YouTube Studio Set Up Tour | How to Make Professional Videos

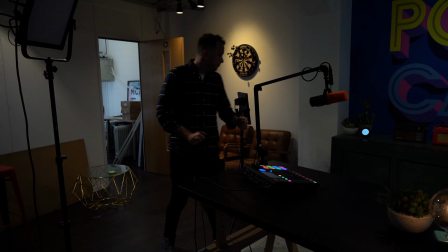(8:16)
So if I switch these back on, I'll just talk you through them now. This is the backlight.
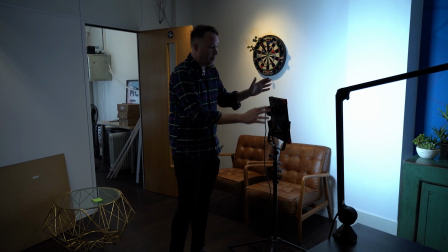(8:21)
So the sole purpose of this light is just to kind
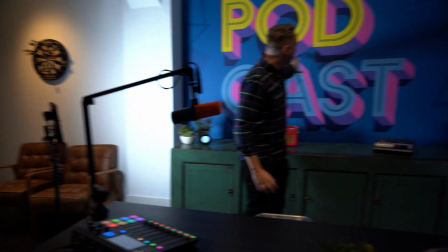(8:25)
of alleviate any shadows on this background, and also just kind of make the colors pop.
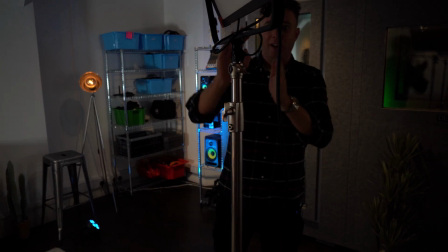(8:31)
So next up, this is our key light. The key light needs to be the brightest light.
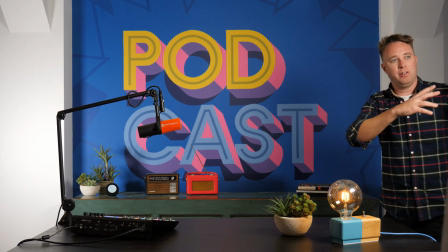(8:37)
This is a double width LED panel, and we also have it dialed up to a brighter setting.
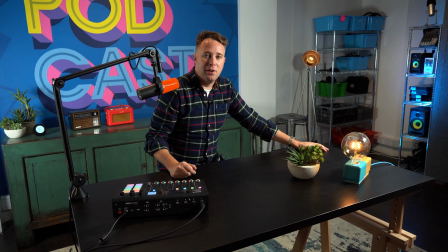(8:41)
And next up, we'll switch on our fill light.
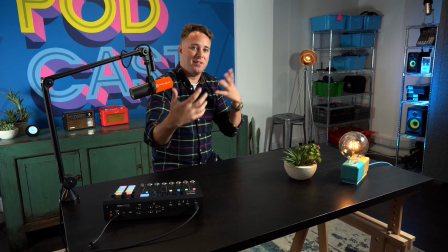(8:44)
The fill light is not as bright as the key light, but the fill light basically helps, again, alleviate any of those sort of nasty shadows. So next up, I want to talk about creating texture in your background.
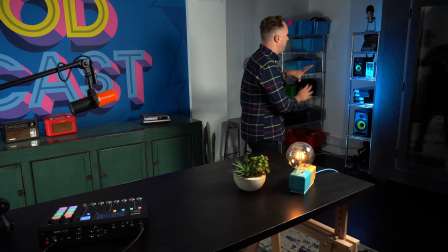(8:56)
As you can see over here, we've got a couple of colored lights, and this is our recording booth.
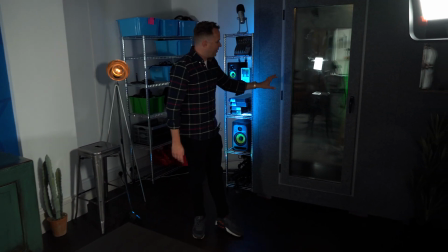(9:02)
We use this to do a lot of voiceover work, kind of stuff, record podcasts, etc.
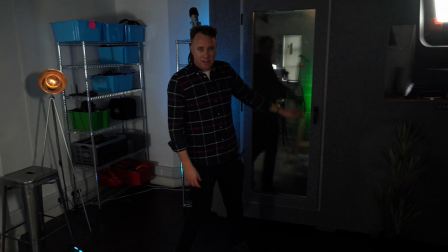(9:08)
We've actually got like a green LED in there. Again, it just kind of helps give the shot a little bit of depth.
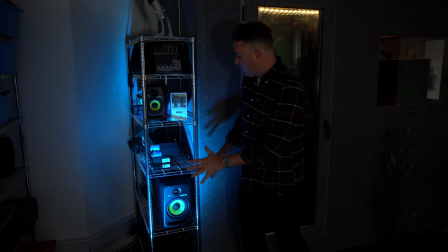(9:13)
So as you can see here, we've kind of got like a blue light.
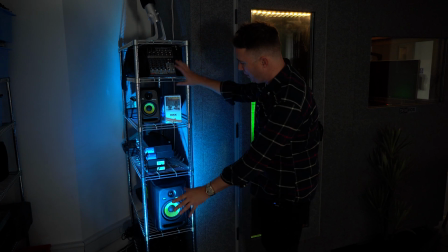(9:16)
Again, it looks pretty cool with all the metal, kind of like gives all of this equipment a bit of depth, and it creates a bit of an interesting texture in the background.
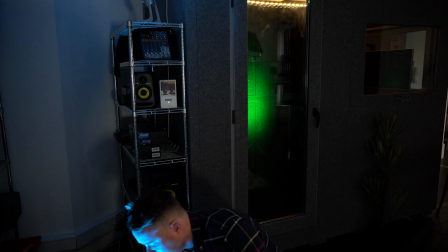(9:23)
These colored lights we've got are great actually. These you can change the color.
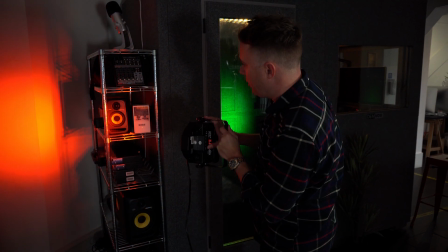(9:28)
So simply by toggling, there's all different colors you can select.
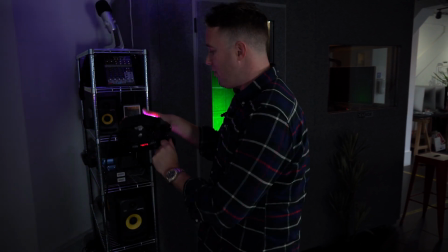(9:32)
They're RGB par cans, LED, so again, they don't get very hot, and you can kind of like mount them on the floor.
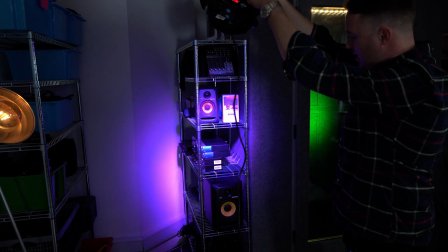(9:39)
You can have them up high, facing down. You can do all sorts of stuff with these.
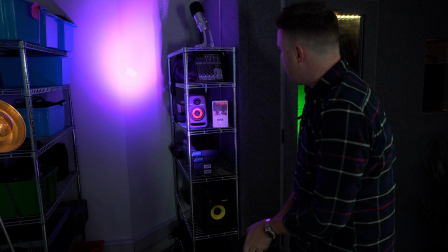(9:43)
But these are really, really good to create kind of a bit of texture and give your shot some more depth.
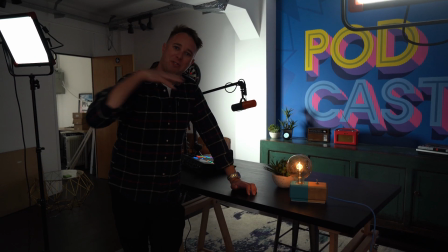(9:50)
So as I mentioned, now I want to swivel around, show you kind of what's going behind the camera.
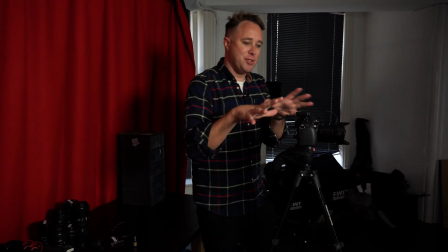(9:54)
So this is our main camera, which Jack mentioned earlier, the Panasonic Lumix, which is normally what I'm talking into when I'm sat over there.
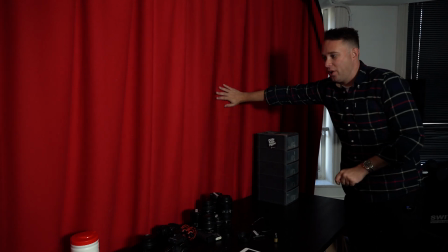(10:01)
Behind this, we've got a big, heavy, thick sound curtain. This kind of looks like we're doing some kind of magic show or something.
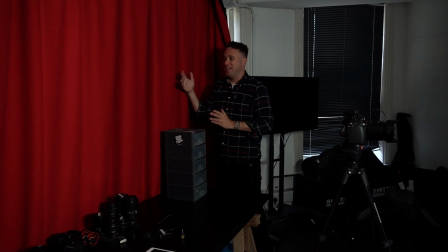(10:08)
However, the actual reality is we're in a busy office environment.
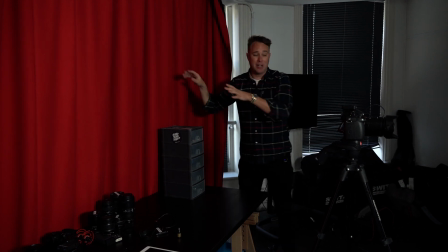(10:13)
Quite often there's people talking in the background, there's phones ringing, and also my voice projecting forward.
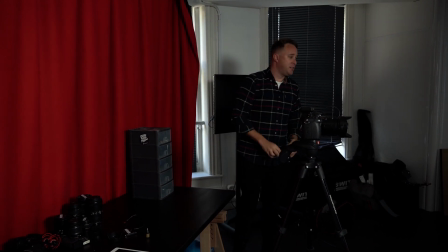(10:18)
This helps dampen down the sound and creates kind of a quieter corner in the office. Another problem we're faced with here, which we can't really do much about, is the fact that we're actually based in a busy city centre, so we'll quite often have trams going past, we'll have sirens, cars honking their horns, buses, you name it. Not a lot we can do about this, but bear it in mind, if you're in a busy environment, sometimes you have to re-record stuff because suddenly you'll get a siren going past, or suddenly there'll be some kind of noise outside that really you can't control. So the best thing to do if you're in like an unfortunate position like we are, is just wait for a quiet moment. And again, sometimes we'll end up re-recording stuff because there's lots of noise outside. Also, ask your colleagues politely to be as quiet as they can whilst you're filming. It makes a big difference. All right, finally, I wanted to talk about the set. This is what you're seeing around me. First thing you'll notice, we're on quite a high table here.
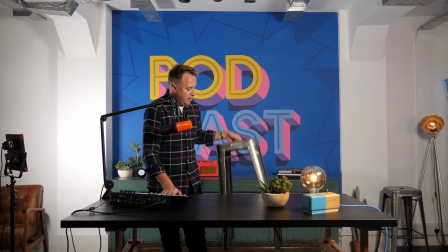(11:16)
This is kind of like a bar height stool.
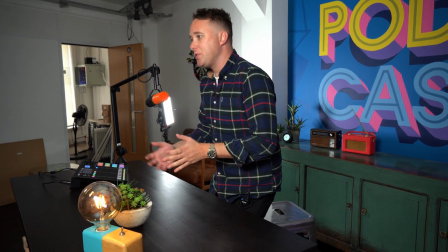(11:19)
I kind of prefer to either be stood up or sat on a stool most of the time when I'm doing
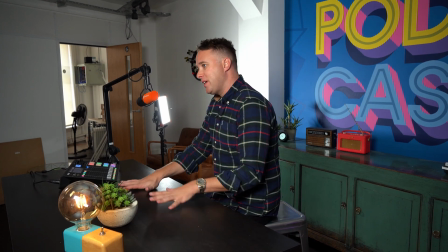(11:25)
videos. It's easier to project your voice, and it's also kind of keeps you more alert.
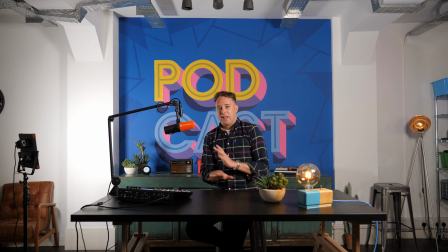(11:29)
I think sometimes if you sat down like a kind of slouchy chair, it can kind of feel a little bit too lazy. So I think when you're doing video, having that extra level of energy comes across really well on camera, and I've got other videos talking about how to present to camera and stuff. Check them out on my channel, by the way, and if you're not subscribed, now's a good chance to mention subscribe, because I'm always creating great content like this about creating video, audio, and being your best that you possibly can when it comes to presenting on down the microphone,
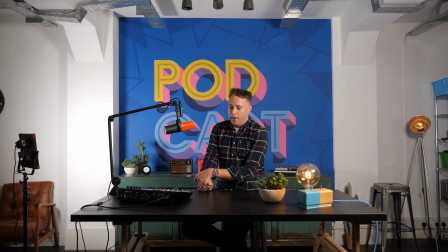(11:58)
on camera, etc. So you know the drill. Also talk about the background. It kind of looks really boring if you're shooting against like a plain background. We have various different techniques that we use.
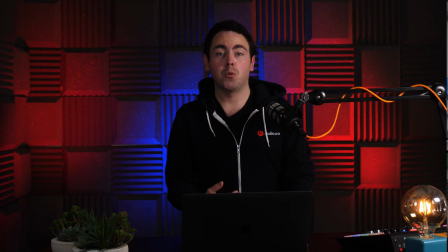(12:10)
Sometimes we'll be shooting against some kind of textured background. We'll sometimes shoot against plain color.
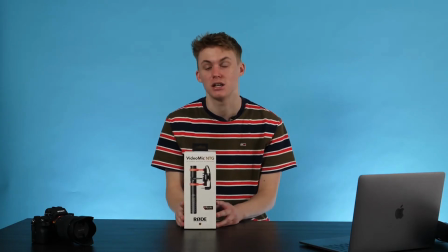(12:17)
We have lots of colored backdrops that we can use. We can use green screen.